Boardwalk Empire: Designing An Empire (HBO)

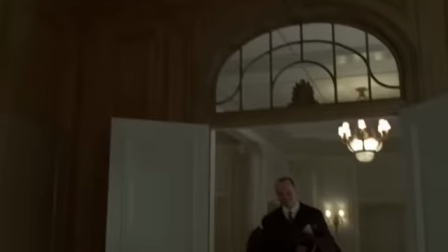[4:43]
This room is Nucky's office. This is where he meets his business associates. It takes up the entire eighth floor of the Ritz Hotel.
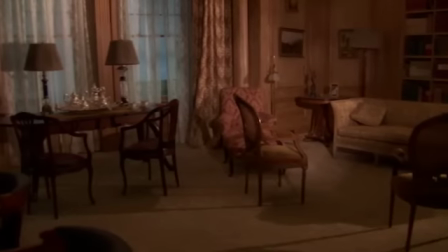[4:50]
The lead character's home would definitely be something you'd want to build on almost any show. You start with very basic things, trying to start with who the person is.
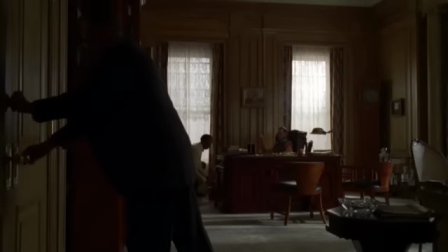[4:57]
We knew we were dealing with a pretty opulent interior, and it says that he's a very powerful person.
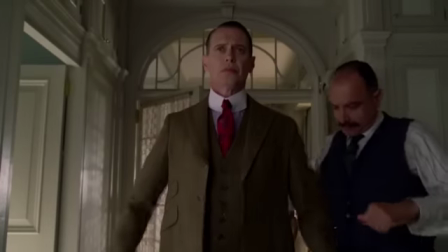[5:02]
It says that he really calls the shots in this town.
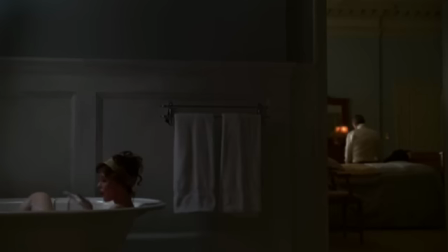[5:05]
You know, one of the things about this set that we hope is successful is that you have a view of another room and another room beyond it.
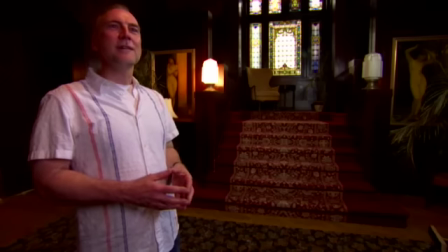[5:18]
This location is our Four Deuces club, speakeasy, brothel in Chicago in our story.
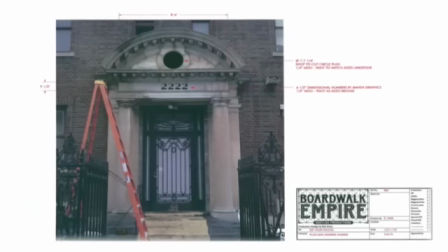[5:26]
In reality, it's in Bedford-Stuyvesant in Brooklyn in the area known as Stuyvesant Heights.
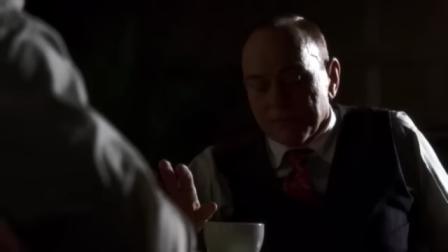[5:31]
This is the headquarters for Johnny Torrio, who is the head of the Chicago mob, and Al Capone was originally the mouser.
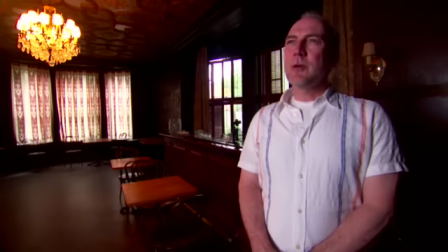[5:41]
There's a fairly large Chicago component to the first season of the show.
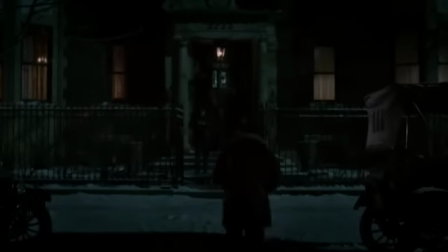[5:45]
One of the things that we really needed to do was to differentiate in terms of tone, palette, that kind of thing.
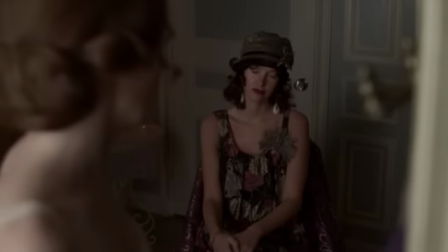[5:53]
Our Atlantic City palette is very light, not really a lot of dark wood tones, and Chicago is really quite the opposite.
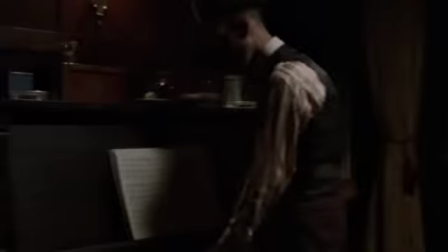[6:01]
This is about as dark as we could be. This is a real challenge for the directors of photography at this particular location.
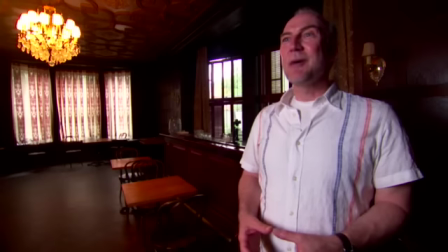[6:08]
I think they've done a great job. I don't think they enjoy coming here.
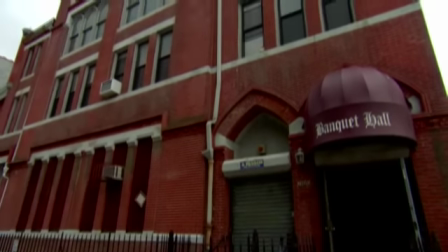[6:16]
We're in front of the John Wesley Baptist Church in Bedford-Syves in Brooklyn,
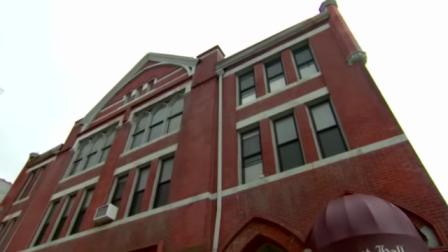[6:20]
which is the location of our interior Babette set, which is some three miles, four miles from our boardwalk.
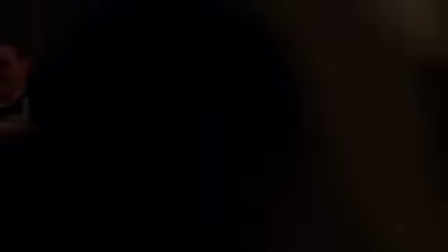[6:29]
When I originally conceived it, I wanted it to look like the nightclub scenes in Marty's movie The Aviator. And I thought, well, we're never going to be able to do anything that big, but it should feel like that. And of course, lo and behold, we did do something that big.
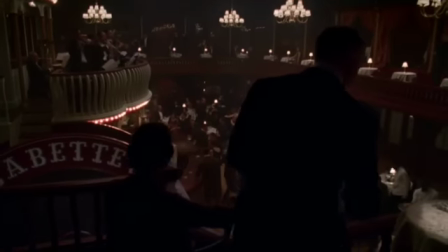[6:41]
I mean, it's massive space. We wanted it to have a nautical theme, so we ended up doing sort of a steamboat sort of motif,
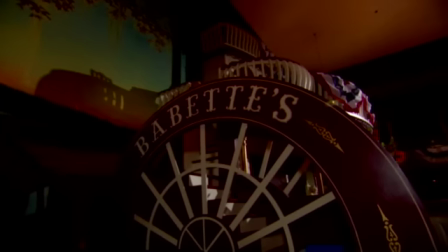[6:49]
and the bar is actually a riverboat down south with a big wheel, paddle wheel.
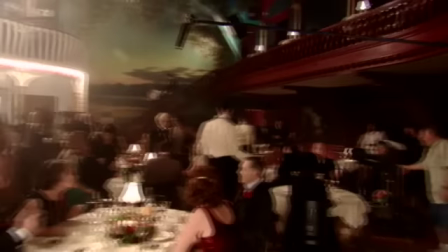[6:53]
It suggested something to me of having seen older sort of nightclubs in Paris,
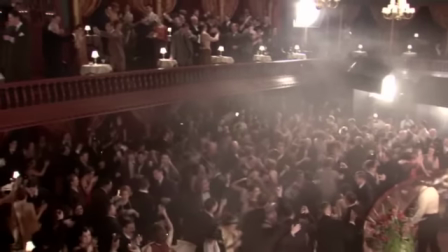[6:59]
where there are sort of little private dining areas that are sort of curtained off. The combination of that and the riverboat and this strange mix of things became, you know, the Babettes that we know.
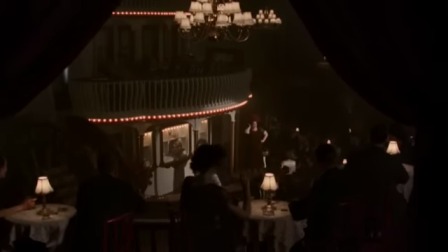[7:10]
It's 42 feet from the bottom of the boat to the top of the smokestacks.
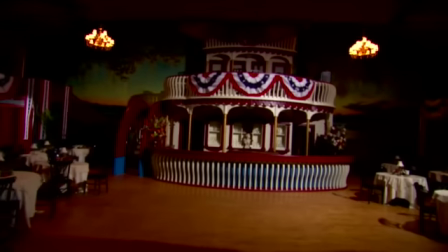[7:15]
Marty really loved the idea of the bar that was shaped like a boat.
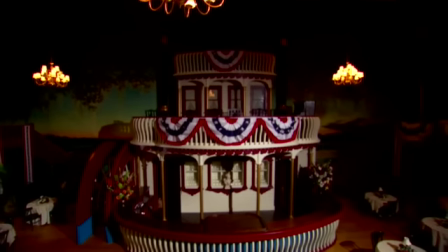[7:20]
And we knew that there was no way he was going to give up the bar that was shaped like a boat.
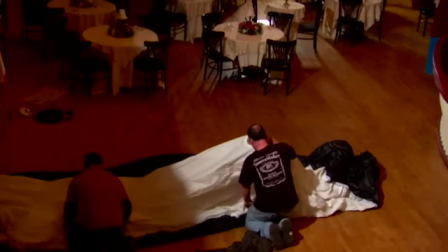[7:27]
They're getting ready to film a scene here this afternoon. And the crinkling sound is this sort of giant lighting balloon
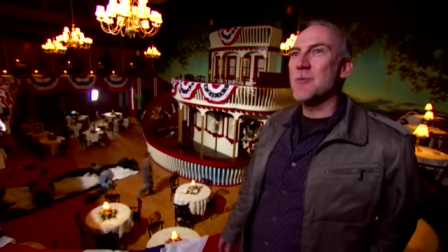[7:35]
that will be flown up and is the sort of primary source of illumination here.
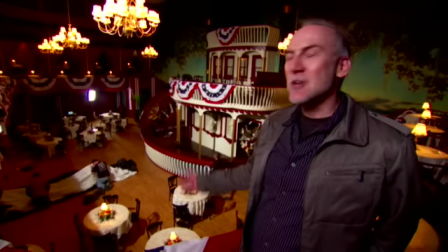[7:41]
It's like a giant Chinese lantern.
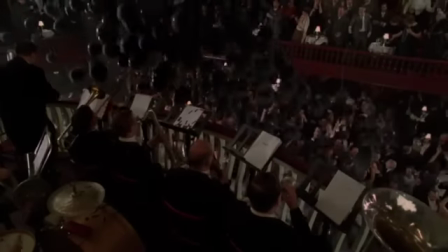[7:43]
Actually, in the pilot, it became a bit of an issue accommodating the balloons that needed to be dropped at the moment Prohibition went into effect with the lighting balloons.
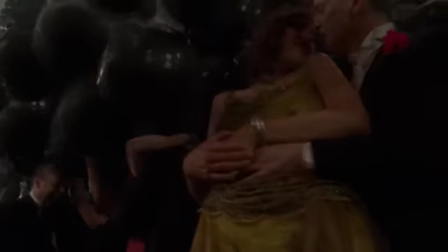[7:52]
The script clearly says that black balloons fall from above.
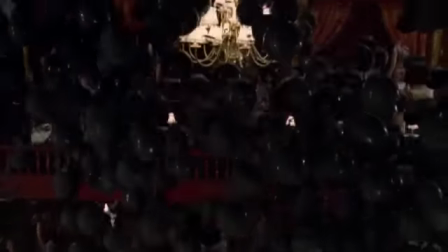[7:56]
They're celebrating the beginning of Prohibition, so it's both a celebration and a mourning. This boardwalk set is amazing, you know, I had no idea that they would have this much detail. The way I described it in the pilot script was Times Square on the ocean.
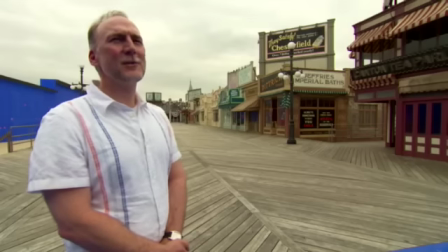[8:18]
I've been told that there hasn't been a large outdoor set like this built in the New York area since something like 1918.
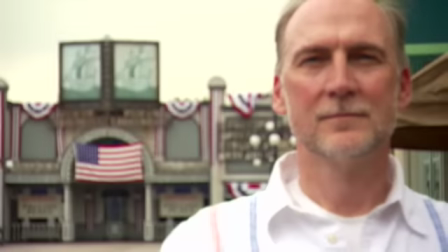[8:27]
Bob, you know, he's just a genius. He's just an amazing artist. it'll look like this boardwalk goes on as far as the eye can see and that all starts with Bob Shaw and ends with our visual effects team.